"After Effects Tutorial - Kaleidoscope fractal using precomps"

Hello y'all, I am Tim Howe, Motioneer First Class, and today we are going to be making like a fractal,
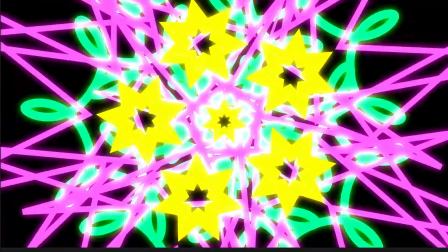0:10 almost like a kaleidoscope type effects, just using simple precomps and simple, well, it'll get complex later, but simple keyframing, okay? If you'd like to support me, please consider downloading one of my fonts in the description. Free one or the not so free one, okay? And yeah, let's dive right in.
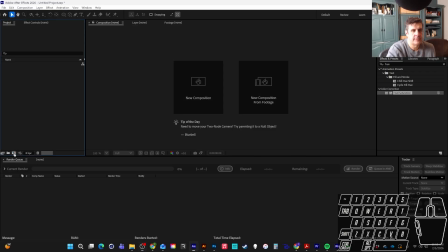0:33 All right, y'all, let's make a new composition. And defaults are great.
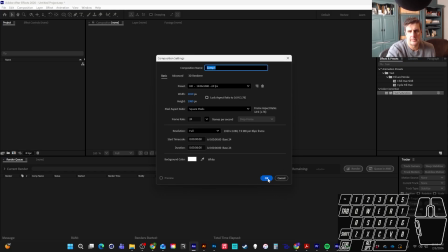0:37 I've got mine set to 6 seconds, and I'm not totally convinced on the white background, so let's start with black maybe.
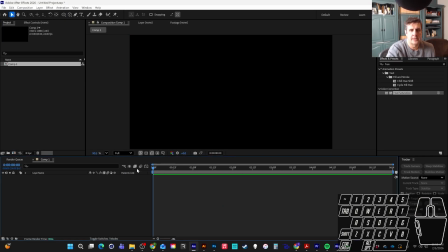0:45 And yeah, let's just make a shape that animates first.
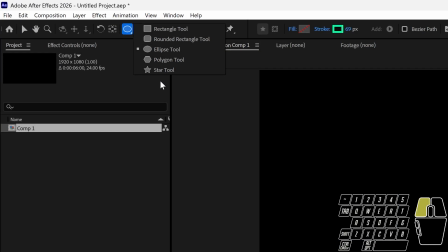0:50 So I'm gonna reach up top for my shape tools. And I want something a little fancier, maybe a star tool.
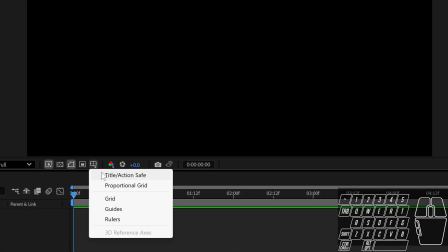0:59 And let's come into our settings here. I'm going to turn on my title and action safe grid so I can see the center.
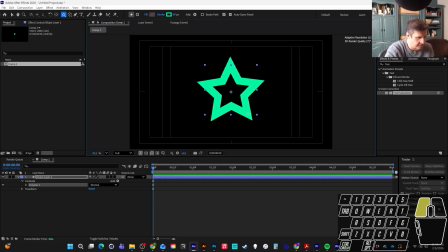1:05 That way I can draw my shape right in the dead center. So I'm going to hold shift. I'm liking that green okay. But as I'm drawing, I'm also going to hit up and down the keyboard and just maybe get a little subtly more interesting star. I like that one quite a bit.
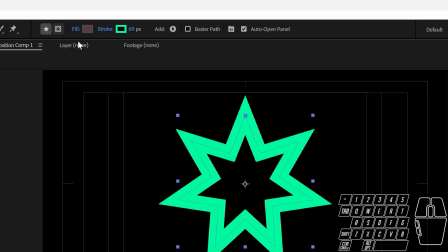1:21 And yeah, if you'll see my settings at the top, if they're different from yours, you might want to click here and kill your fill like I'm doing.
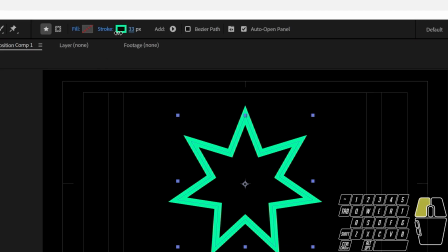1:29 And then I'm just kind of increasing or decreasing my size here. Yeah. Okay, so we're probably going to come back and forth on this.
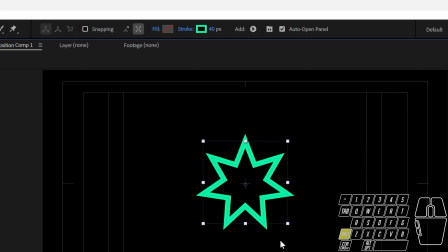1:39 So I'm kind of going to start small and just start animating some stuff.
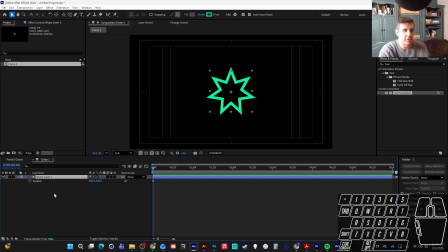1:46 I don't know what it's going to look like, and so I don't need to put too much pressure on myself to make it look beautiful. I'm going to hit P on the keyboard and here with my playhead at the beginning, I'm going to hit the position keyframe. And I don't know, I'm just gonna mess around, right? So maybe I'll move it this way, and then maybe I'll move it this way,
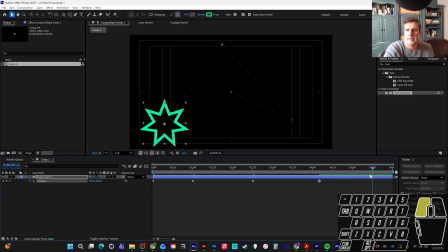2:05 and maybe I'll move it down over here, and then maybe I'll bring it back home. So I'll copy and paste my first keyframe. Okay, now to make this more dynamic and less screensaver, let's go ahead and grab my pen tool here at the top screen.
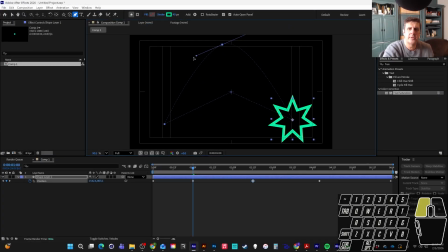2:23 I think it's G on the keyboard if you can't find it. And I'm just going to click and drag on some of these and maybe even turn some of them inside out so that they can kind of flip around and just be a little bit more dynamic of a movement, okay? This is physical movement in nature, right? Nothing necessarily in physics moves in a straight line, at least nothing that's not robotic.
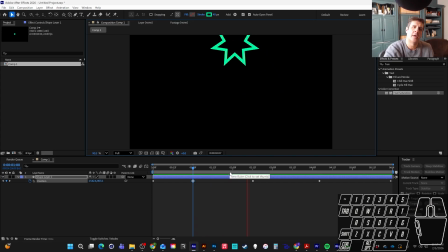2:42 So if we want to add a little more awesomeness to our stuff, consider adding those curves. It just makes it feel more dynamic.
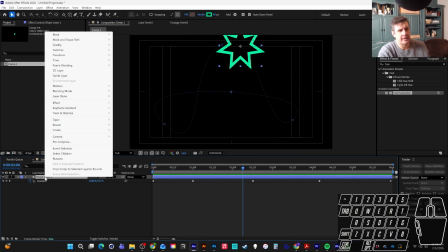2:50 Another thing I can do here is right click and under the transform settings, where are you?
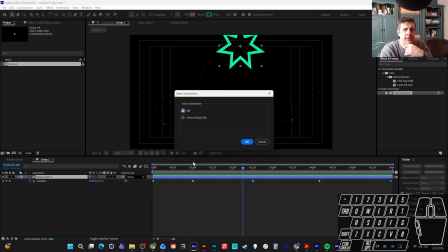2:59 There's an auto orient option, and that auto orient allows me to orient along the path.
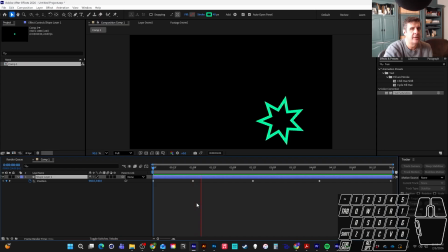3:04 And so as this thing is rotating or moving, it's going to do some kind of fun flips and rotations. I don't know if I like that or not, but I'm going to try it for now. And if I don't love it, maybe I can increase the distance that this travels so that it's not quite so much of a rotation hog.
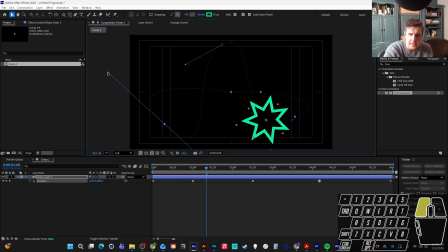3:26 Another thing I can do if you're working on this is, and I did a decent job here,
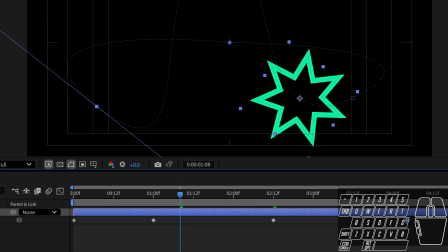3:31 but you see these the dots here, these little tick, tick, tick, tick, tick, ticks everywhere. That's how many frames, that each one of those is a moment in time, right? And so I can see that there's actually an increase of speed here as I exit, and this kind of goes at a normal pace.
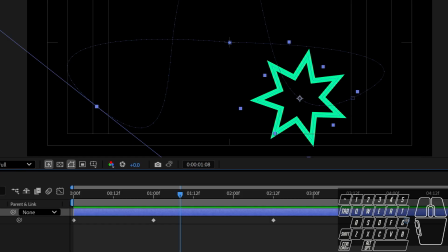3:47 And so really, down here my timeline, I could probably just reposition these.
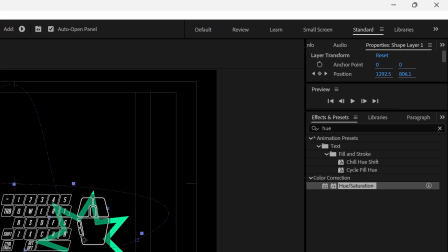3:53 That's the wrong one. Looks like it's the first ones that are too much. So you see how, as I drag this, those lines, those ticks are becoming more equidistant.
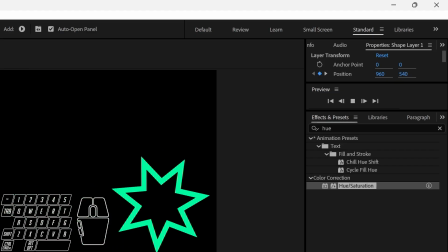4:03 It's going to just make my pacing a little bit more similar. If you don't want similar pacing, then don't do that.
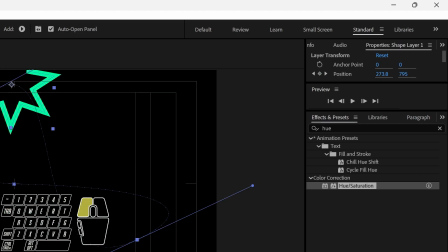4:08 Okay, so I don't know, again, I have no idea what I want.